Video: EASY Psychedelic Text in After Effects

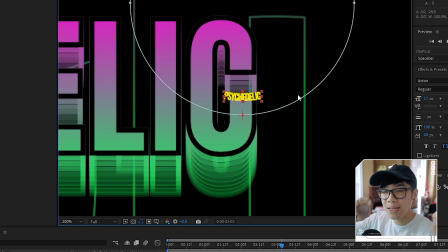[12:22]
So right now it's within the circle, but I kind of want it to be outside of the circle. So if I want to do that, all I have to click is the reverse path.
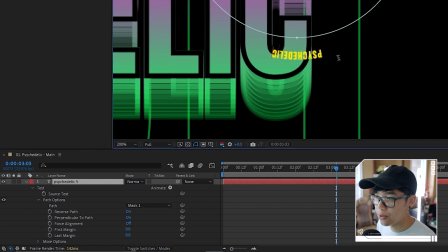[12:29]
Right now it's off. We go to on like this. To edit the text, we're just going to, you know, double click it so we can highlight it, and then just choose this point. And then we're just going to add more of this psychedelic text. So we're just going to highlight it, copy and paste, copy and paste, copy and paste until it goes all around the circle.
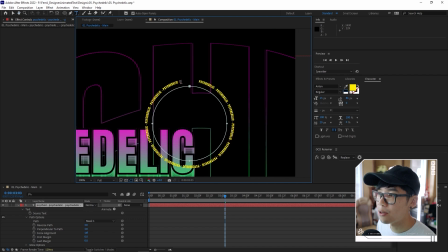[12:47]
So somewhere around here is not bad.
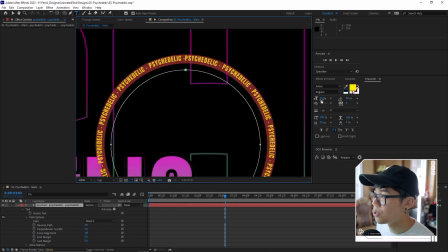[12:50]
We're gonna go one more, and I think that this is starting to cut a little bit too close, so we'll change the font size to something like 12.6,
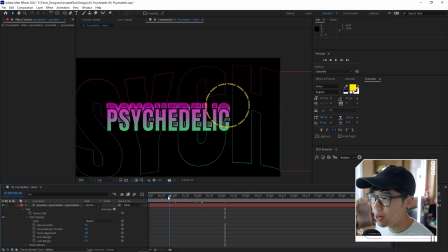[12:58]
12.8, and then this wraps around that circle kind of like this. And if you don't remember, I want to give you a refresher on how to animate this so that it looks like it's spinning constantly.
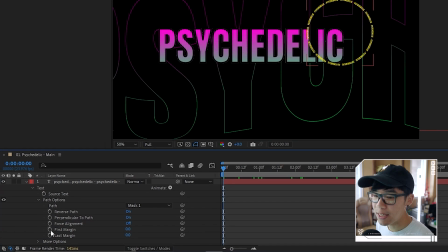[13:06]
And how we do that is by keyframing the first margin.
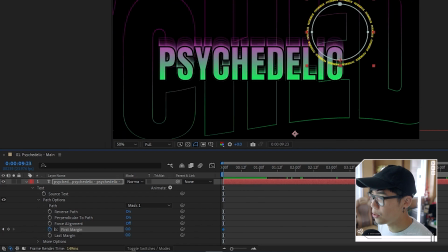[13:09]
So we'll click the stopwatch, so we create this point, and then go to the very end, and we can just go something kind of like this.
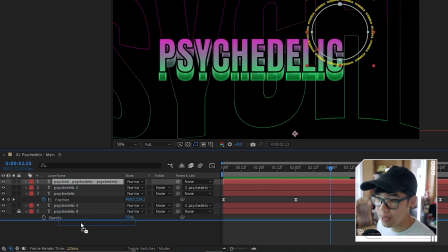[13:16]
I actually want to move this text so it's underneath this one.
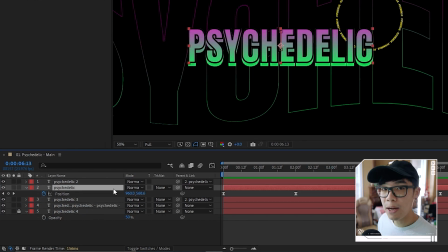[13:21]
And honestly, I think this main text over here, the one that is the parent, I'm going to hit S. I think I can make this a little bigger. I think I can do something crazy like this. All right, so the animated text portion of this tutorial is basically done. Now what we're going to do is keep building the scene so it looks more presentable and actually fits the whole design of the psychedelic theme that we're going for.
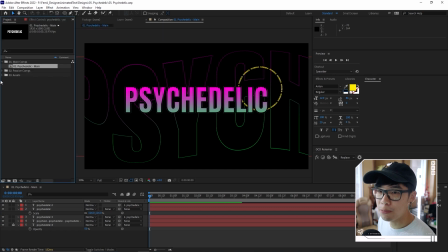[13:40]
So we're going to start with the background. So we're going to go to the project, and then you can import whatever that you like.
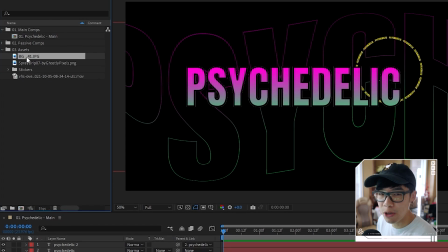[13:45]
In this case, I want to add kind of like a grungy background, which I've already imported. So this is background 41.
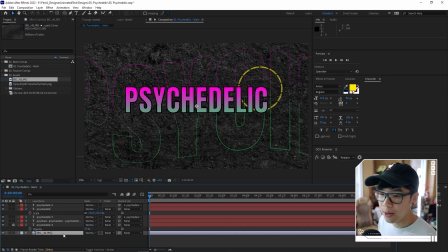[13:50]
We're going to put that on the bottom, and then we're going to rescale it. And just a reminder that when you download this project template, these files will be offline because you'll have to gather your own assets, but in this case it will all stay within the project as your reference. This one is pretty good background actually. I think I can make it a little bit darker, so I'm going to add an effect called curves.
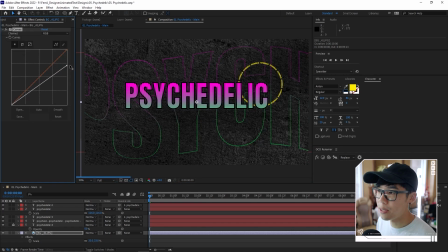[14:06]
Go to the effects control panel, and we're just going to darken it a little bit so it's not too in your face like that. And then now we're going to go back over here.
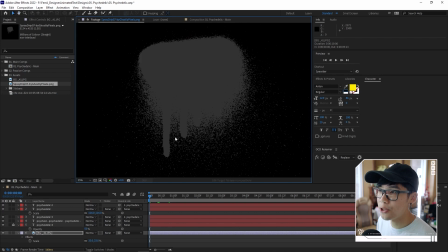[14:13]
I have this spray drip type of texture that I downloaded also, and we're going to put that on top of this layer over here.
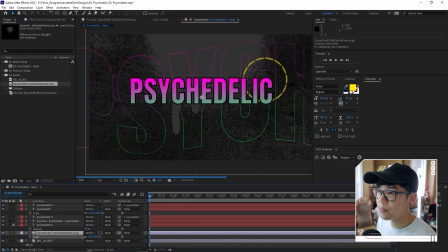[14:22]
So I'm going to scale it down kind of like that, just to add some like gritty street feel to it.
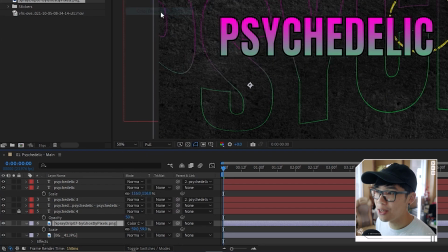[14:29]
And we're going to change the blending mode to something like color dodge, and that adds a little bit of an accent to it.
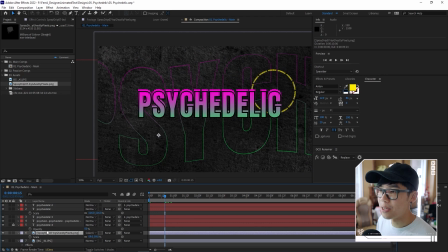[14:34]
So this is without, this is with, without, with. And then if you want it to be a little more apparent, then you can always duplicate it so that there are two of these drips. And now I want to build this even more by making it a little more fun looking, because I think that's what really gives that whole like 90s MTV vibe.
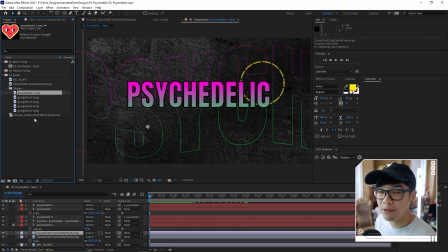[14:50]
So I have these graphics of some stickers that I got from Envato Elements, and this one's like a heart.
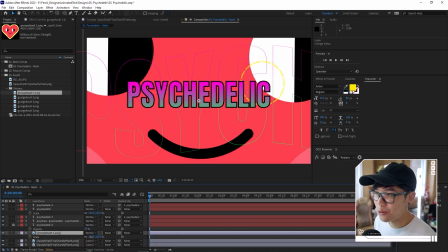[14:55]
I can just place that on top, like over here. Oh my gosh, it's huge. Let's hit S, so we bring up the scale and scale that down so it doesn't look like it's about to attack me.
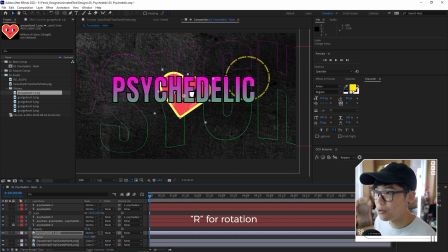[15:03]
And then we're going to hit R, so we bring up the rotation, and we're just going to rotate it a little bit, and then we're just going to move that heart over to this corner over here, and then, you know, just adjust the parameters so it is less in your face and doesn't look like it's going to eat my family. And then we can always play with the blending modes, just like what we did with the spray paint type of texture, by going over here to blending modes and then maybe something like overlay.
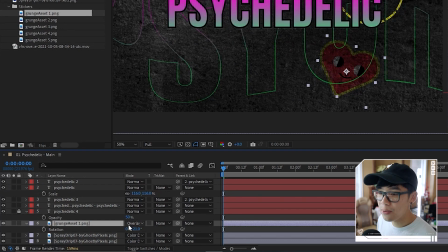[15:24]
Look at that. Now it looks like it's part of that concrete texture. If you want it to be a little more apparent, you can always change it to something like soft light instead. I think I might prefer that, to be honest. And you can play with the scale and adjust it to whatever you think makes the most sense for your theme.
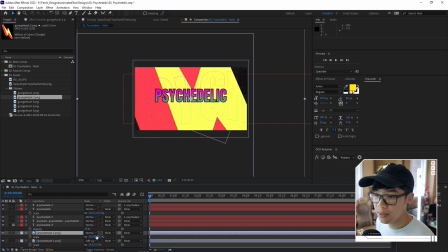[15:38]
So we've got a couple more stickers over here. We've got this, you know, lightning bolt one. Let's scale that down, and we can change the color of this later as well.
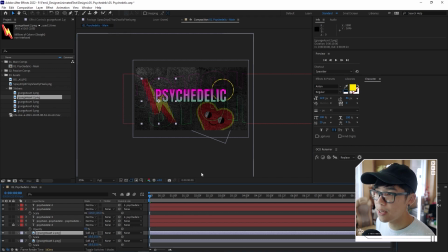[15:47]
So this one will also change the blend mode to something like soft light. And then we will add this kind of bomb, and then we're gonna scale that down.
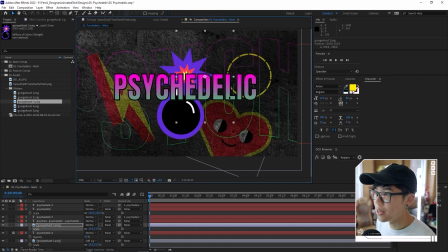[15:53]
And I think I'm going to use the circle around the bomb over here and kind of adjust it so it looks like it's within the circle. So we can change the rotation of everything and then just have it approximately within that circle. Now, if you feel like there are certain things that are a little bit too in your face, or it's feeling a bit too busy, because although it's supposed to feel quite sharp and eye-catching,
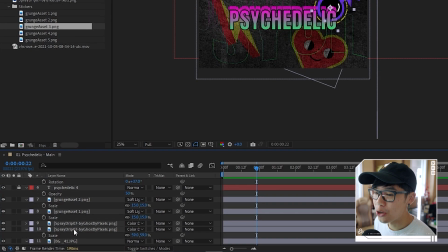[16:14]
it can feel a little bit like too messy. So what I like to do is I'll just kind of like darken the background a little bit.
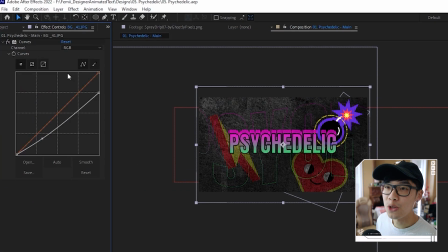[16:20]
So I'm going to this bottom layer, which is my background layer, going to the effects control panel, and then remember how we have a curves effect layer over there. I'm just gonna darken the scene a little bit, a little more contrast between that and the text.